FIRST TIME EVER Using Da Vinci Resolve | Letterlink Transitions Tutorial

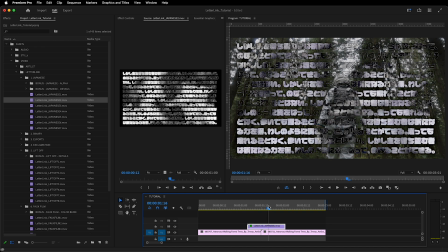742s
Instead of using a tint like in After Effects, you can use a tritone to get a third color. But there's also these alpha versions. So let's drag one of those on. So now I don't actually even need this blending mode.
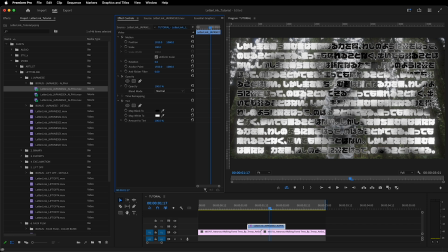755s
So it's showing through here and you can see some of the glow is actually showing up as well.
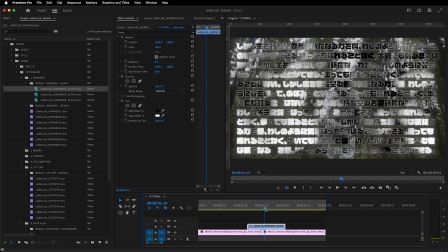760s
So you don't even need a blending mode there. You're still getting the black.
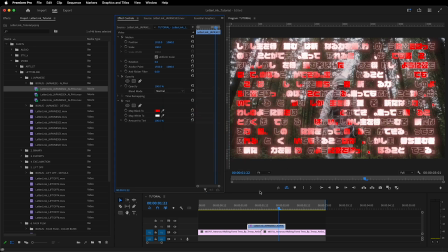767s
But I could say change the black to red and the glow changes, but
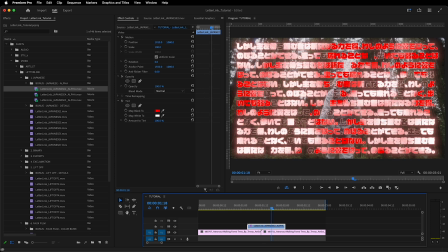774s
it's still, I still have full color and it's not showing through, you know, it's not an overlay blending mode.
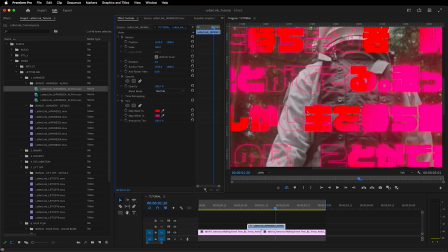781s
So then, you know, maybe if I change this to pink, so it's, you've got both those colors in there.
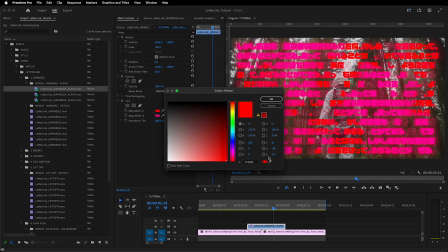791s
Or if I wanted to do something that was a little bit closer to this project, I could say, you know, pick a green in the image,
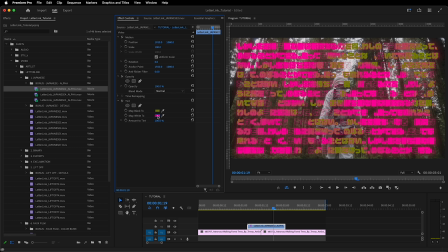797s
maybe brighten it up a bit and maybe change this to the white again.
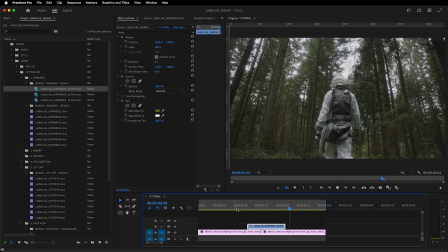804s
So then, you know, it looks a little bit more like it's a part of the project.
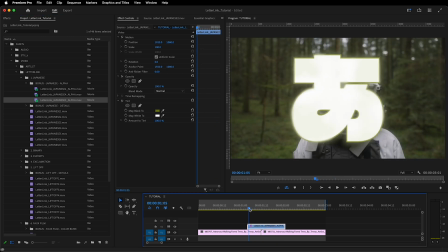811s
And I've got a few of these. It's number 5 as well. So that again is an alpha instead of a blending mode.
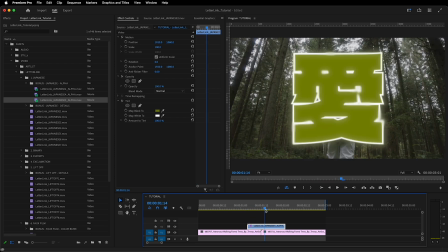817s
So you can now have two colors, which might come in handy.
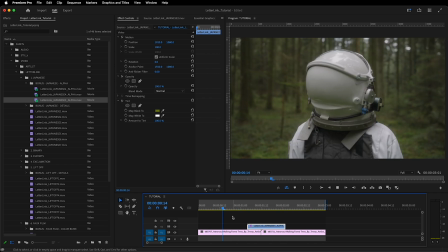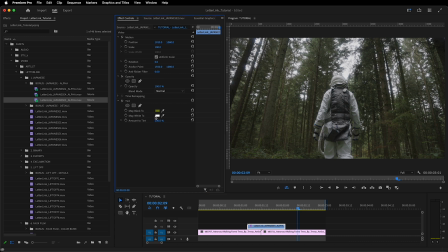827s
Can change that white to black if I want. So those are pretty handy. So let's have a look at some of those details. For example, I'll just chuck a random one on here.
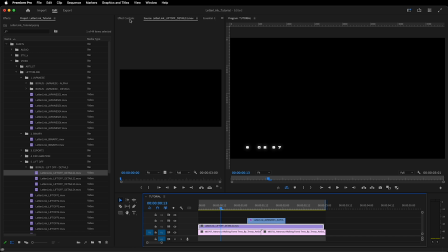840s
Again, these are black on white on black. So let's use a blending mode screen.
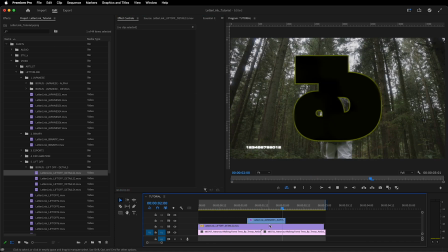847s
And now just down in the corner here, we've just got this little number ticker, which kind of comes in and goes out again.
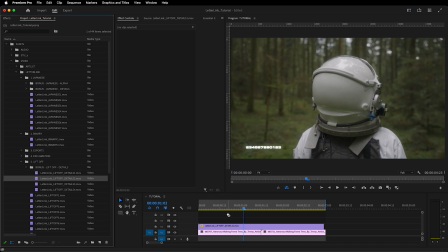857s
So it's just a nice little detail that kind of like spices up your shot. Here's one with both top and bottom.
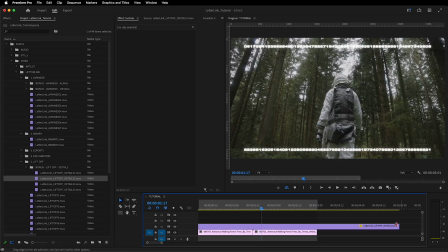865s
Kind of a sci-fi look. And this one's a lot longer than the clip is currently. And you know, this is designed to kind of come in and come out, but as you can see, I've made this one a little bit longer.
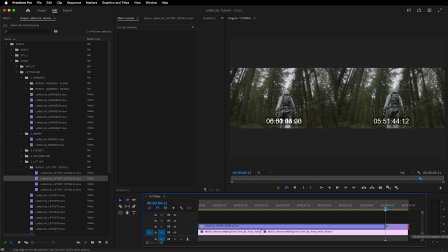878s
So say like you wanted it to continue to loop, you could just shorten that there, find out where it starts coming in here.
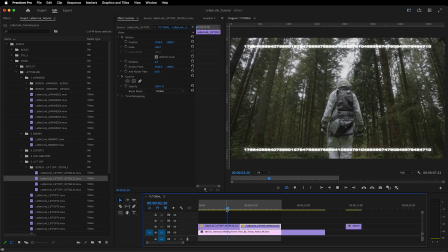885s
And because of the way it animates, you would never notice when it ends and starts.
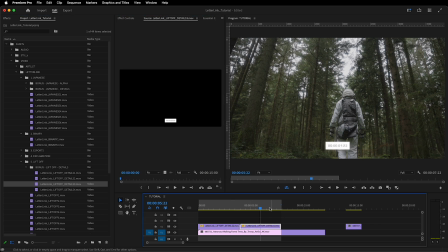890s
Unnoticeable. Here's another one. just like a little number counter down the bottom.
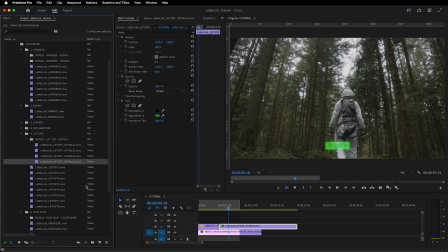895s
Just gives you that kind of moon landing kind of vibe. So those details are fun to play with, and there's some of these Japanese details as well, which again, now I've got them in green at the moment.
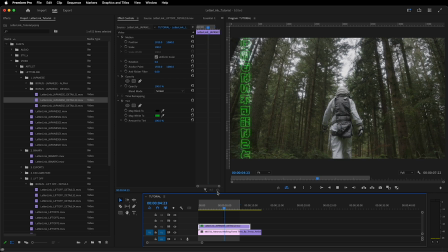909s
So they're just kind of more like a constant on the screen. Here's an even smaller version where it's on both sides. Let's do it in white so you can see it a little bit better. Just kind of a little bit of a flicker. And that loops so that it doesn't actually transition in and out. It just loops completely.
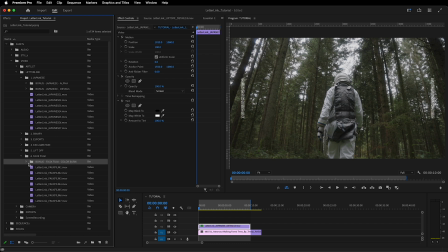928s
And then the last bonus folder here are these color burns.
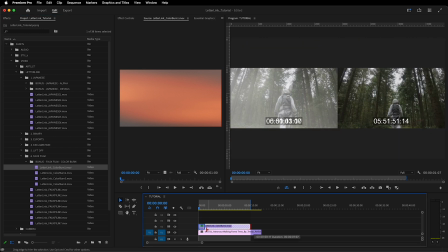933s
You know, you could use these as a transition in and of themselves.
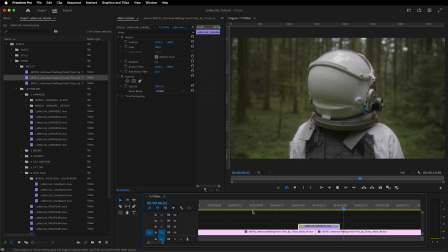938s
And I'll drag this into the middle of the two clips. It could be just used as a color burn like that if you wanted to. You could even add like a little kind of fade up on it, just like a short one, so it's not quite as jarring.
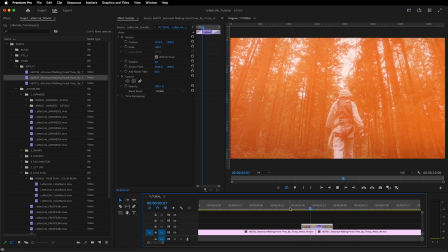953s
Maybe I'll make it a bit shorter. See how that's just like a little burn through?
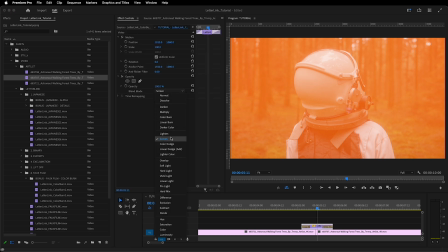959s
And then again, that screen you could try and lighten, which kind of gives you a different look.
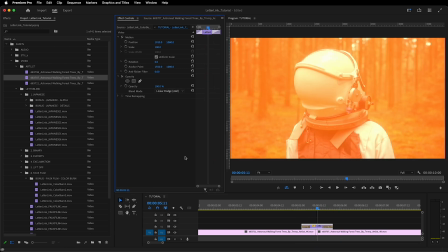967s
Burns it even harder, or the add or linear dodge in Premiere.
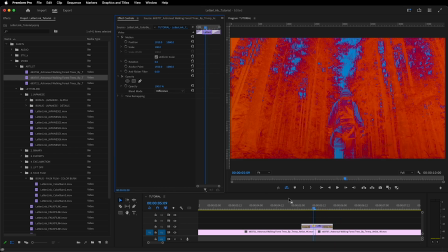971s
So difference, whoa, that's really cool.
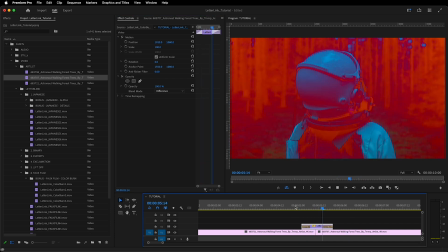977s
So you could just kind of go through like that.
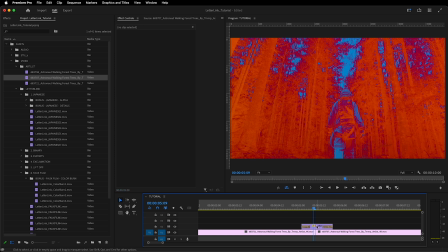984s
And then say you wanted to change this to a different color.
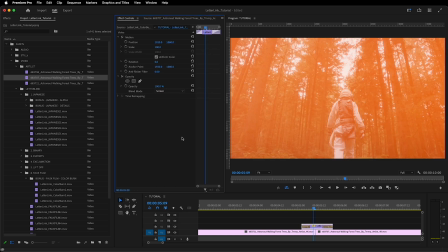989s
Let's go screen again.